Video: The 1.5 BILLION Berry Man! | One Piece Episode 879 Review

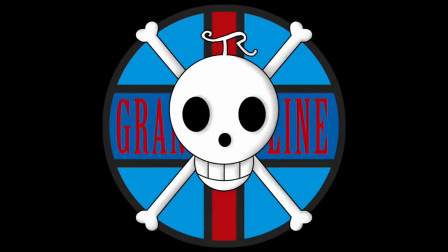0s
Hello and welcome to the Grand Line Review, your source for everything One Piece. Today we have a review of episode 879, To the Reverie, The Straw Hat Sworn Allies Come Together.
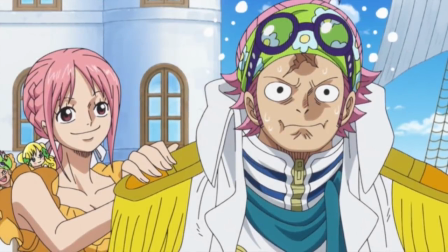9s
And look, I'm going to be a lot more positive than I was last week because we have taken something of a step up.
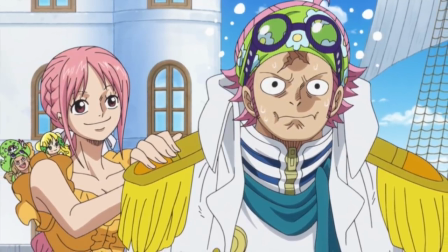14s
Last week we had an almost record-low adaptation rate of six pages, so thankfully episode 879 does conclude chapter 903.
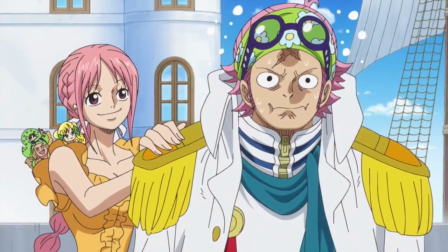21s
And even though there is a flashback, recap, whatever you want to call it, it's only half as long and much better placed within the episode itself.
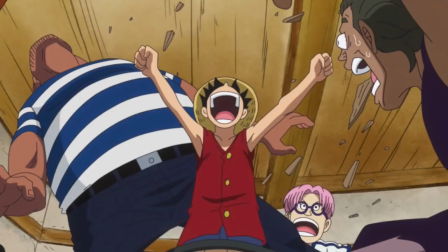27s
And I really cannot overstate the importance of placing the flashback in the middle of the episode Because by doing that it actually gives the audience
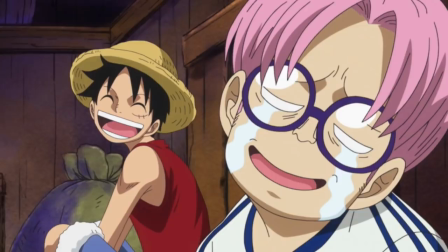34s
a reason to really watch the episode Unlike last week where we got the flashback immediately and I lost all interest for 15 minutes or so So the episode
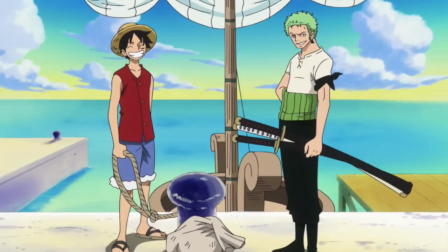41s
had a strong beginning and a strong ending sandwich with fairly well adapted material Which is really the way to go if you need to pull this
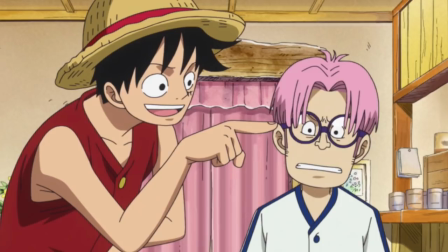47s
sort of filler is junk Place it in the middle so that people aren't annoyed as hell when the episode begins and so they've already forgotten about it
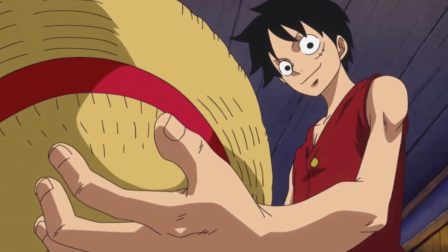53s
after the episode And once again, I have to say that the recap material was very nicely animated, and it just makes me want to see the entire series completely reanimated. But even with that said, it did still drag down the episode considerably, and once again impacted the overall pacing of the story presented in chapter 903.
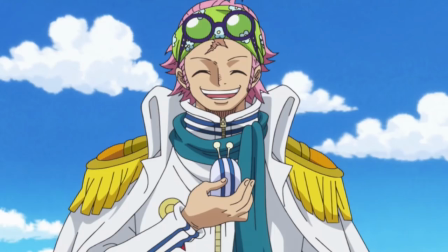68s
And it's quite sad, because after having seen the entirety of its contents animated, it would have made a fantastic episode on its own.
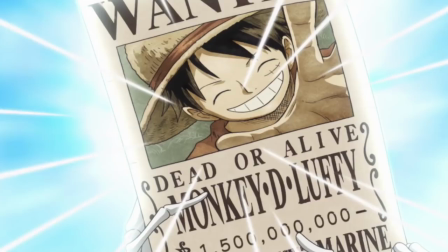74s
One that was just non-stop intrigue, and ending on a huge high with the bounty reveal, rather than dragging things out over two weeks.
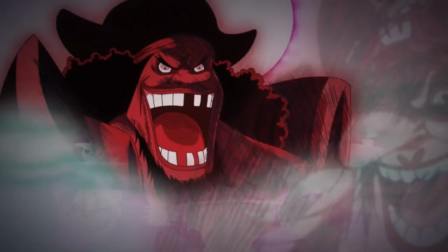80s
But look it is what it is so let's move on properly to the new material and for the most part it's pretty solid I actually really enjoyed
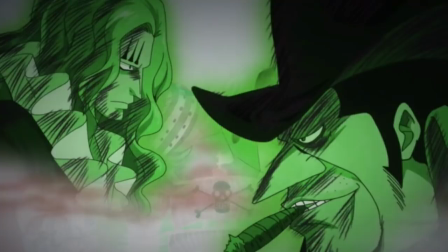86s
the new opening segment They have going on where they do the whole great age of piracy thing and include shots of the Yonko the warlords the
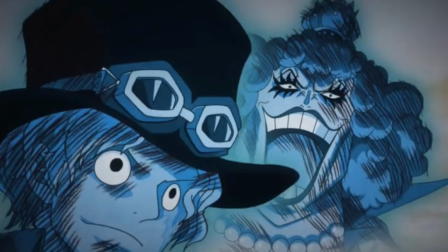91s
revolutionaries And even the worst generation It's a great little summary of all the enemies in the world and the incredible potential for chaos that they represent
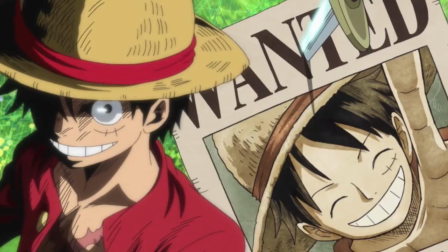98s
But then there's also two absolutely fantastic still shots one is of Luffy himself And the other is of the entirety of the straw hats and I just
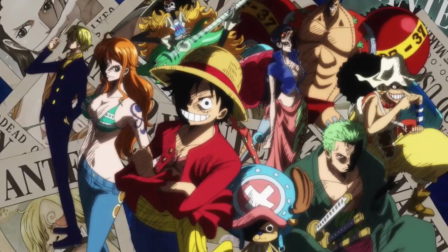105s
love the art style that was adopted here It looks like a screenshot ripped straight out of Gurren Lagann or Kill la Kill. Everyone just looks so amazing. And I know that this style was probably chosen in order to make everyone look more antagonistic and scary. I mean, just look at this evil, evil chopper. Because we're hearing of these characters through the perspective of someone in the world who just reads the newspaper.
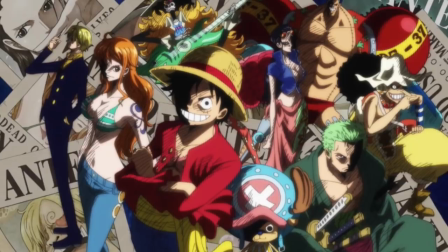122s
But I mean, I would kill for One Piece to have this art style permanently. Because once we actually get into the episode, the disappointment of what we're stuck with really hit me just that little bit harder than usual.
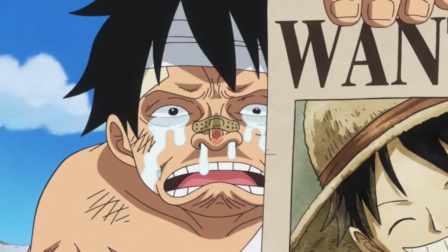131s
I mean, as much as the material adapted this week was really well paced and very well performed by the voice actors, the animation was incredibly lacking. Not in any major episode destroying ways, but there were just a hell of a lot of minor moments of crap that ended up causing a death by 1000 cuts effect.
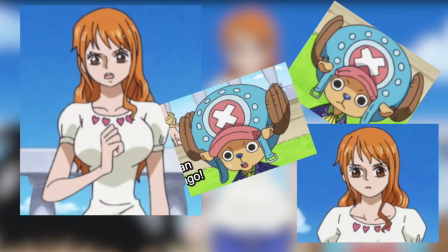145s
For example, throughout the episode, Nami and Chopper are consistently off model. I'm honestly not sure if there was a single shot of them this week that actually looks like it wasn't drawn by an intoxicated animator, just recreating them from memory on a bar napkin. And it's a problem that occurred with most auxiliary characters this week. Thankfully, characters who appeared in primary shots were handled well for the most part.
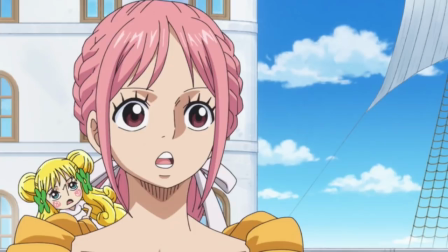164s
Like whenever Rebecca appeared, You could tell that the animators put some special attention into those shots to make sure that she was looking all pretty and perfect But I do
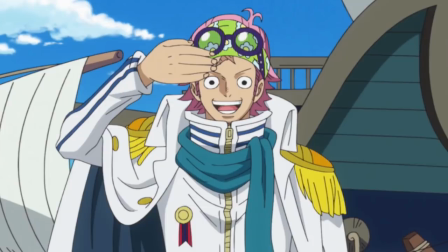171s
say for the most part because there are sections here like Kobe's ginormous and surprisingly curved hand That's just like the hell especially since
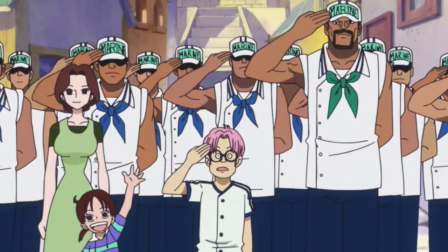178s
during the flashback in the very same episode There is a shot with a ton of people including Kobe performing the exact same salute and yeah These hands
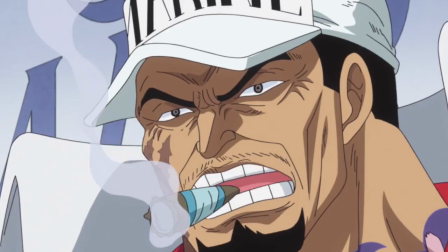186s
aren't great either But they aren't the complete mess that this is but then there's more moments of underwhelming animation like Sakazuki section where he's yelling about
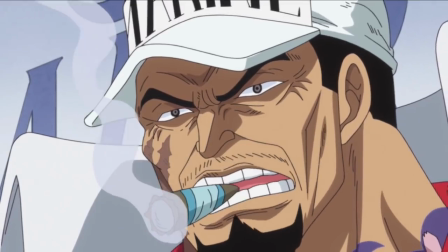193s
the princess being kidnapped, and his vocal performance just does not match the animation, or lack thereof, at all. Like, the voice actor is doing a great job in portraying some pretty decent anger,
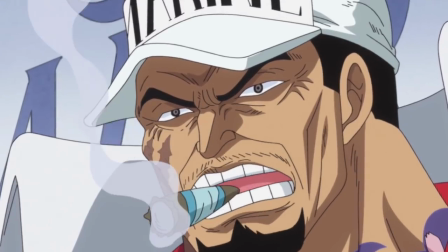202s
but all the episode gives us to work with is a completely static close-up of Sakazuki's face, with absolutely no movement except for a couple of very tiny token mouth flaps.
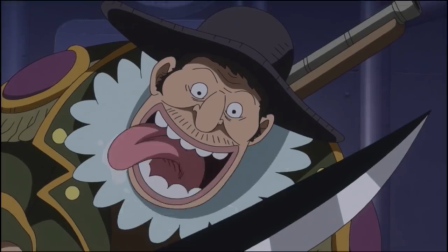211s
And this sort of crap is also painfully evident during the scene with the submarine pirate dudes and the captured princess. Specifically, this guy and his tongue.